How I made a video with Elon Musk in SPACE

What's up, fools? How's it going? Today I'm gonna show you how you can make a sci-fi short film like I did last week,
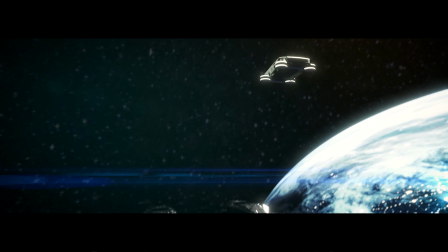(0:07)
and how you can invite Elon Musk himself, and how to make a great piece of cinema like this.
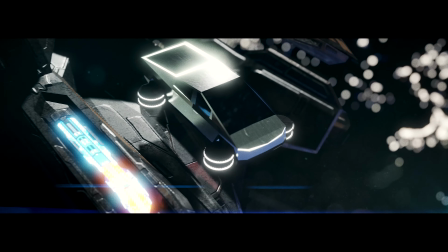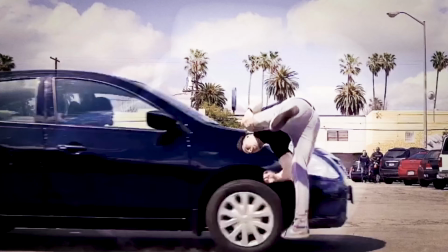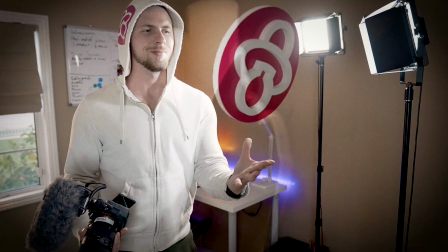I'm Phil and welcome to another video. I'm sure you have a bunch of questions and I tried to answer most of them in the video, but if you have any questions besides that, just drop them down in the comments below. Speaking of which, like the video and subscribe so this video gets pushed in the world in outer space. This short film was kind of 9 months in the making. It took me a very long time to figure out how to make it,
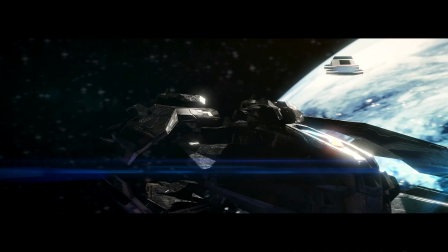(1:03)
and you know, I needed a good computer to actually make all those animations. And today I want to break down a little bit how I did it, but in case you haven't seen it, you can watch the entire short film here. Anyways, let's get started. To shoot a short film like this, you obviously need an idea first and then also a script. We did have an idea, we did not have a script, but what we did have was two cameras. So what I did was like setting up two cameras in front of one green screen and shoot one person per camera.
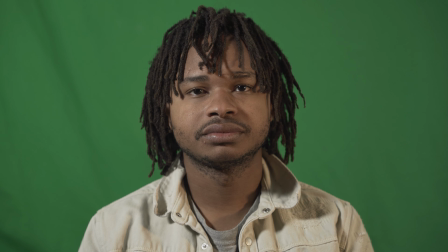(1:37)
So basically what we could do is just improv the entire scene a couple of times until I got all the lines I needed. So Elhadj was sitting to the left, I was sitting to the right. We both looked straight into the camera, in our camera, he had a different one. And that way we didn't need a script, we didn't need to learn a script, we didn't need to write a script. That way I saved a bunch of time. Is it worse now? Probably. Could have been a way better?
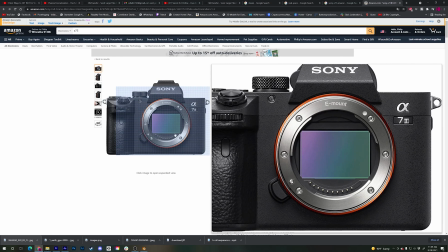(2:03)
Probably not. So 80-20 rule, we got it done. We used two Sony A7 III's, I think.
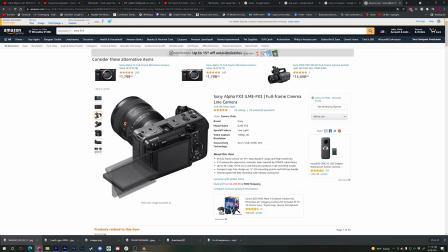(2:11)
Yeah, back then we used the A7 III. Now I upgraded to 7S III and the FX III.
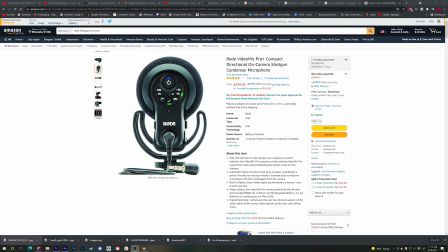(2:17)
All those cameras you can find in the description below if you want to check them out. We were using the Rode shotgun mic and the Sony shotgun mic.
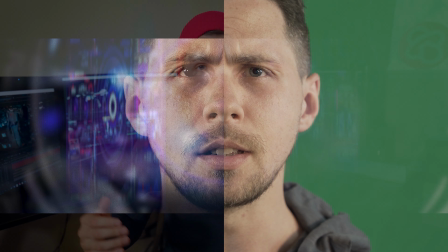(2:26)
All of this equipment is down in the description if you're interested.
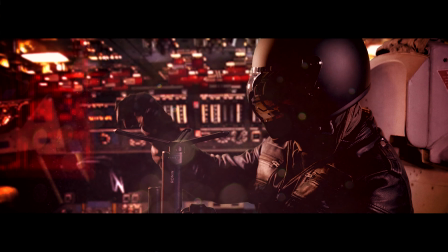(2:30)
So besides the interior inside the helmet shots, I also needed like an exterior, like a medium shot.
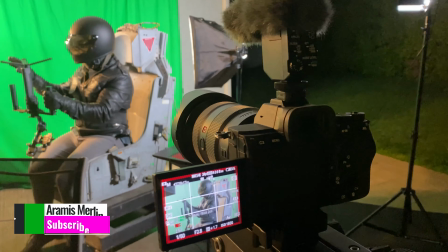(2:35)
And for that, I used Aramis Merlin. He was in my motorcycle jacket, motorcycle helmet, and I just told him, I gave him different directions. Can you point this way? And can you pretend to not know what I'm talking about? Can you pretending having a conversation? So he was like doing all those body movements.
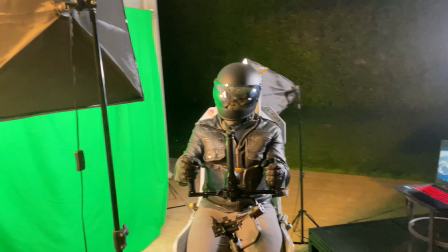(2:53)
I shot in front of a green screen, having like a few lights next to him to make it look like, okay, he's in an actual cockpit of a spaceship.
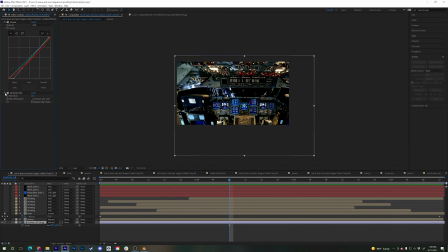(3:02)
And then, you know, I just built the interior in After Effects. How did I do that?
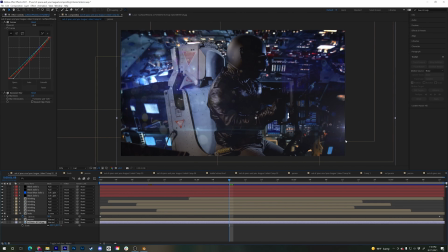(3:07)
I just used a Google image of a cockpit, put it behind him,
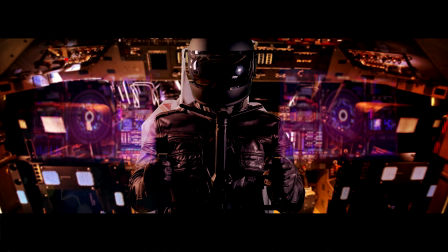(3:12)
put a few lens flares in front of him to make it look like it's legit, color grade this entire thing in three different colors,
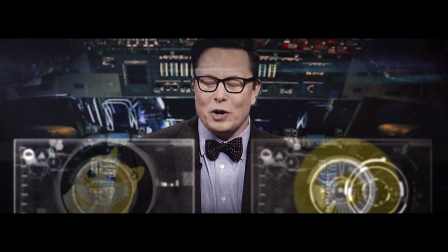(3:18)
one in pink, one in red, one in blue for three different characters, and then it was done. And now you might think, how did you get Elon Musk in your short film? Well, that was pretty easy. First of all, I called him, then he came, and then nothing of that happened.
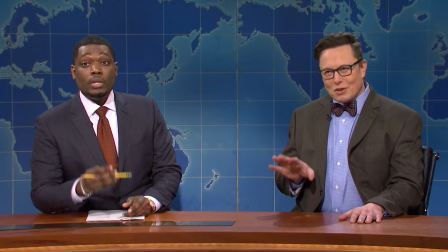(3:33)
He doesn't know that he's in a short film because I was using Saturday Night Live footage. When he was in Saturday Night Live, on his interview part, he had like a blue wall behind him, so I could use this blue wall as a blue screen and I could actually use his footage in my video. Is it fully legal? No. Is it illegal? I don't think so. Anyways, that's how I could put him in my film without anybody asking any questions. And then I, of course, needed the Tesla Cybertruck, I needed the spaceships, I needed all that in 3D.
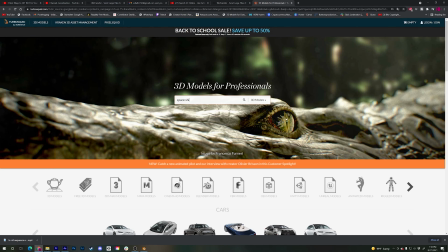(4:08)
How did I make those?